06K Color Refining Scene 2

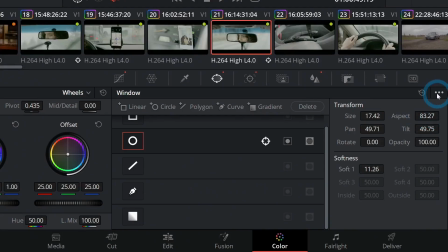[8:21]
We can actually just reset this window. I'll go down to our palettes here and hit these 3 dots and say reset selected window.
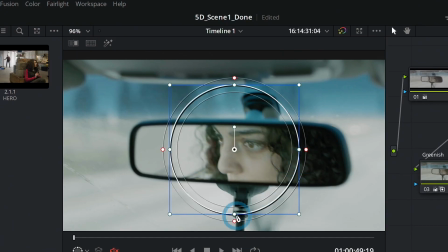[8:28]
Now that gives us our default window here without any tracking or anything.
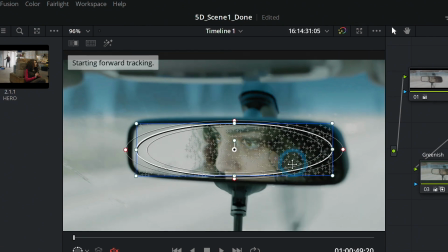[8:33]
And we'll select this again and hit Control T. And that's kind of staying on her eyes,
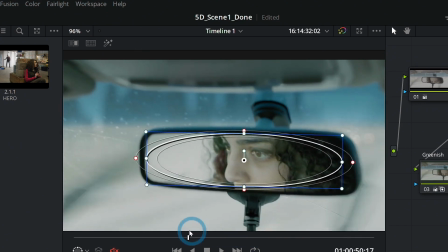[8:39]
which is great if we were tracking directly her eyes, but we might not want to do that. So we're going to do something real tricky here.
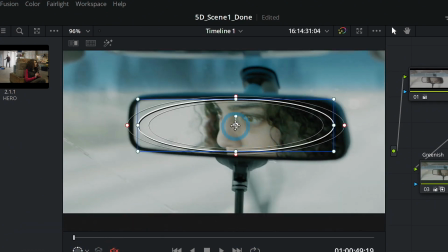[8:47]
We're going to do an offset track.
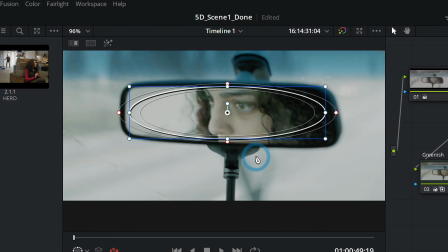[8:49]
So an offset track is basically selecting something that moves the same way as whatever you're wanting to track, but it's less problematic. So we're just going to select this bottom part right here because it doesn't have her eyes moving around.
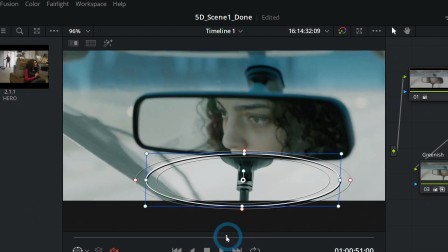[9:03]
I'll hit Control T, and that'll move along with the camera and everything the same way, but it's not going to be thrown off by her eyes moving.
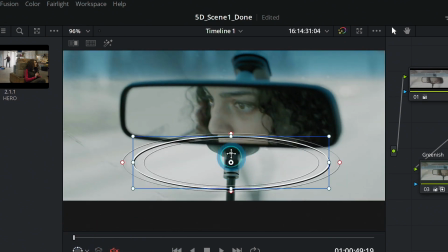[9:11]
And then once we have this tracked, we can move this up and look, it sticks.
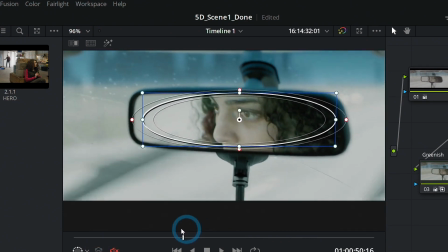[9:18]
Isn't that great?
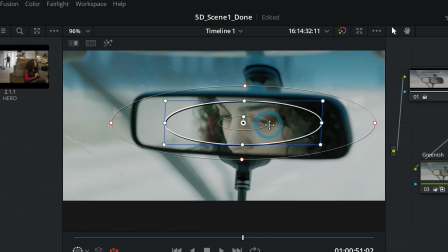[9:21]
So now we can kind of soften this and everything, and that will stay right there on her face.
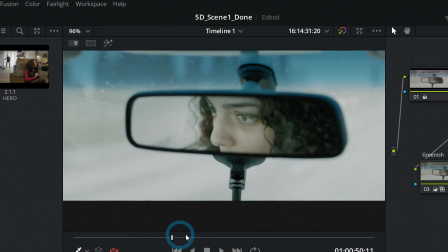[9:28]
Here's without, and here's with it. Very subtle, very soft. And I think that's going to work pretty well.
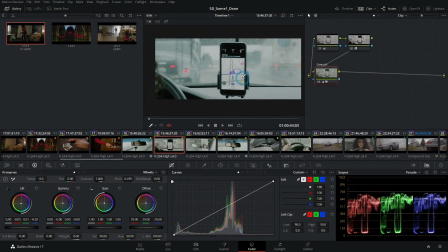[9:37]
Okay. Let's take a look at this second shot, shot 19. What do we think? Honestly, I don't know if I'd do anything. I mean, we could maybe brighten the phone. We'll brighten the phone just real quick.
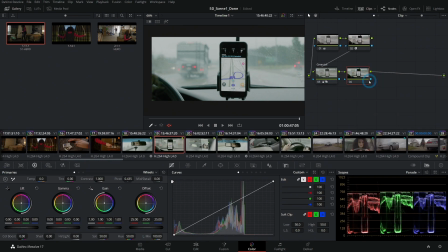[9:51]
Alt S to make a new node. We'll call this phone, and we'll select it with circle window. Hit Alt T because we're at the end of our shot here. That'll track it backwards.
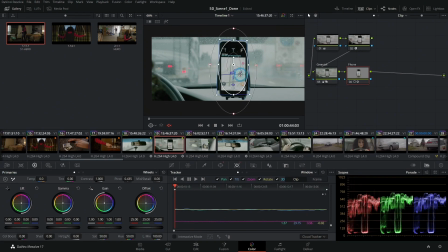[10:03]
And then we can kind of soften this out a little bit. And then maybe we can just brighten it a little bit here with our curves. We probably don't need to. It's not that important really, but if you want to, you could do something like that. And now we have the phone brightened up a little bit.
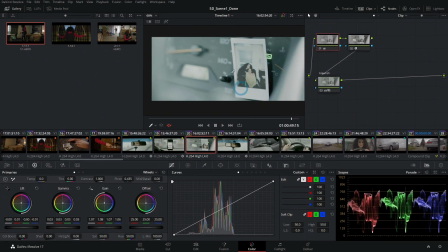[10:24]
Real similar thing for this shot, but this I actually do want to darken, especially these edges, because it's hard to tell what to look at here, and we really want people to look at this photo. So Alt-S for a new serial node, we'll call this photo.
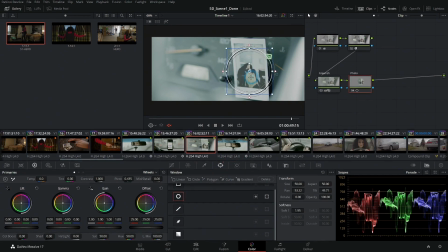[10:40]
And yeah, the first thing we're gonna do is grab this photo, Control-T, Alt-T, and then soften this out, do our curves thing. And I'm going to give it a little bit of contrast just so it clarifies it a little bit.
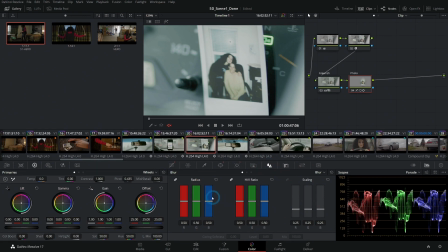[10:58]
And we're going to sharpen it. So in the blur palette, roll down a couple with my mouse, 0.47 or so.
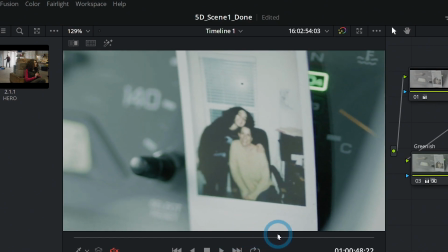[11:06]
Here's before, here's after. It is going to be a little blurry, and there's not a lot we can do to fix that, but that's where we're at.
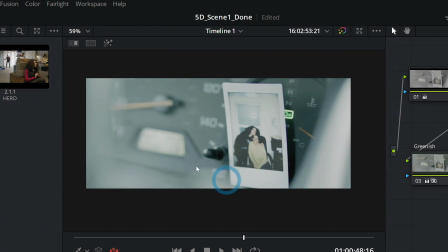[11:14]
So one thing we can do is darken these edges so that it draws the eye a little bit more toward this photo.
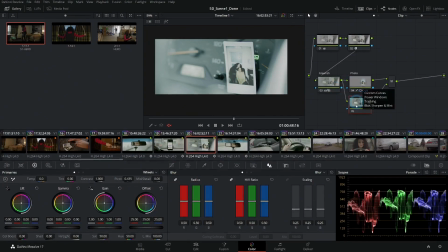[11:20]
So I'll hit Alt-P to make a parallel node along with our photo. And let's label this vignette, because we're just going to add a simple vignette here. And here's something that's neat. We could track this again because it's super quick, but let's say you didn't want to.
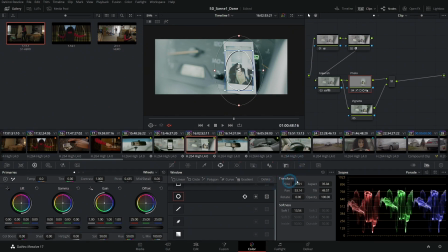[11:36]
We can copy the track data from this window. If we select that and go over to our 3 dots here, we can say copy track data, and then go to our other node, and we'll add a circle node here. And then again, down here in the dots, paste track data.
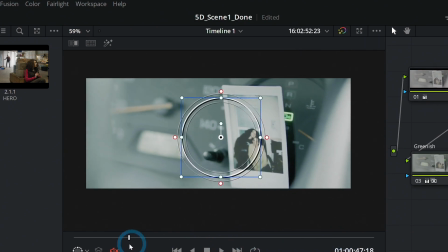[11:53]
And what that'll do is move this along with our shot using that same track data, but we're gonna
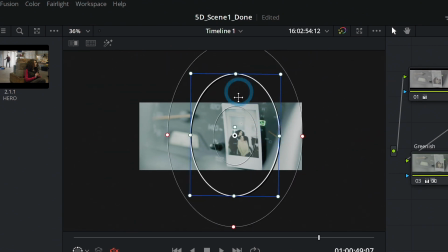[12:02]
make this a big soft window, rotate it like this.
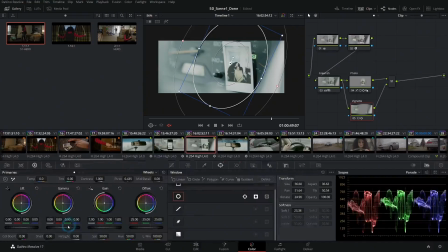[12:07]
Down here, we'll invert our selection, and then we'll just push down in the gamma a little bit, maybe down in the lift.
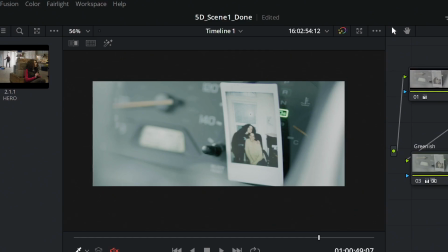[12:17]
So now we're just darkening the edges of this shot. And because it's tracked, it doesn't look weird, moves along with it.
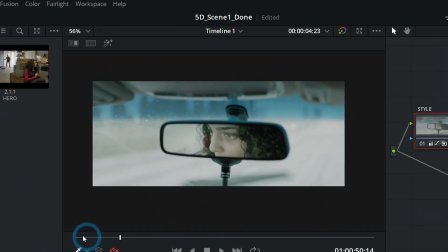[12:25]
I think that works great.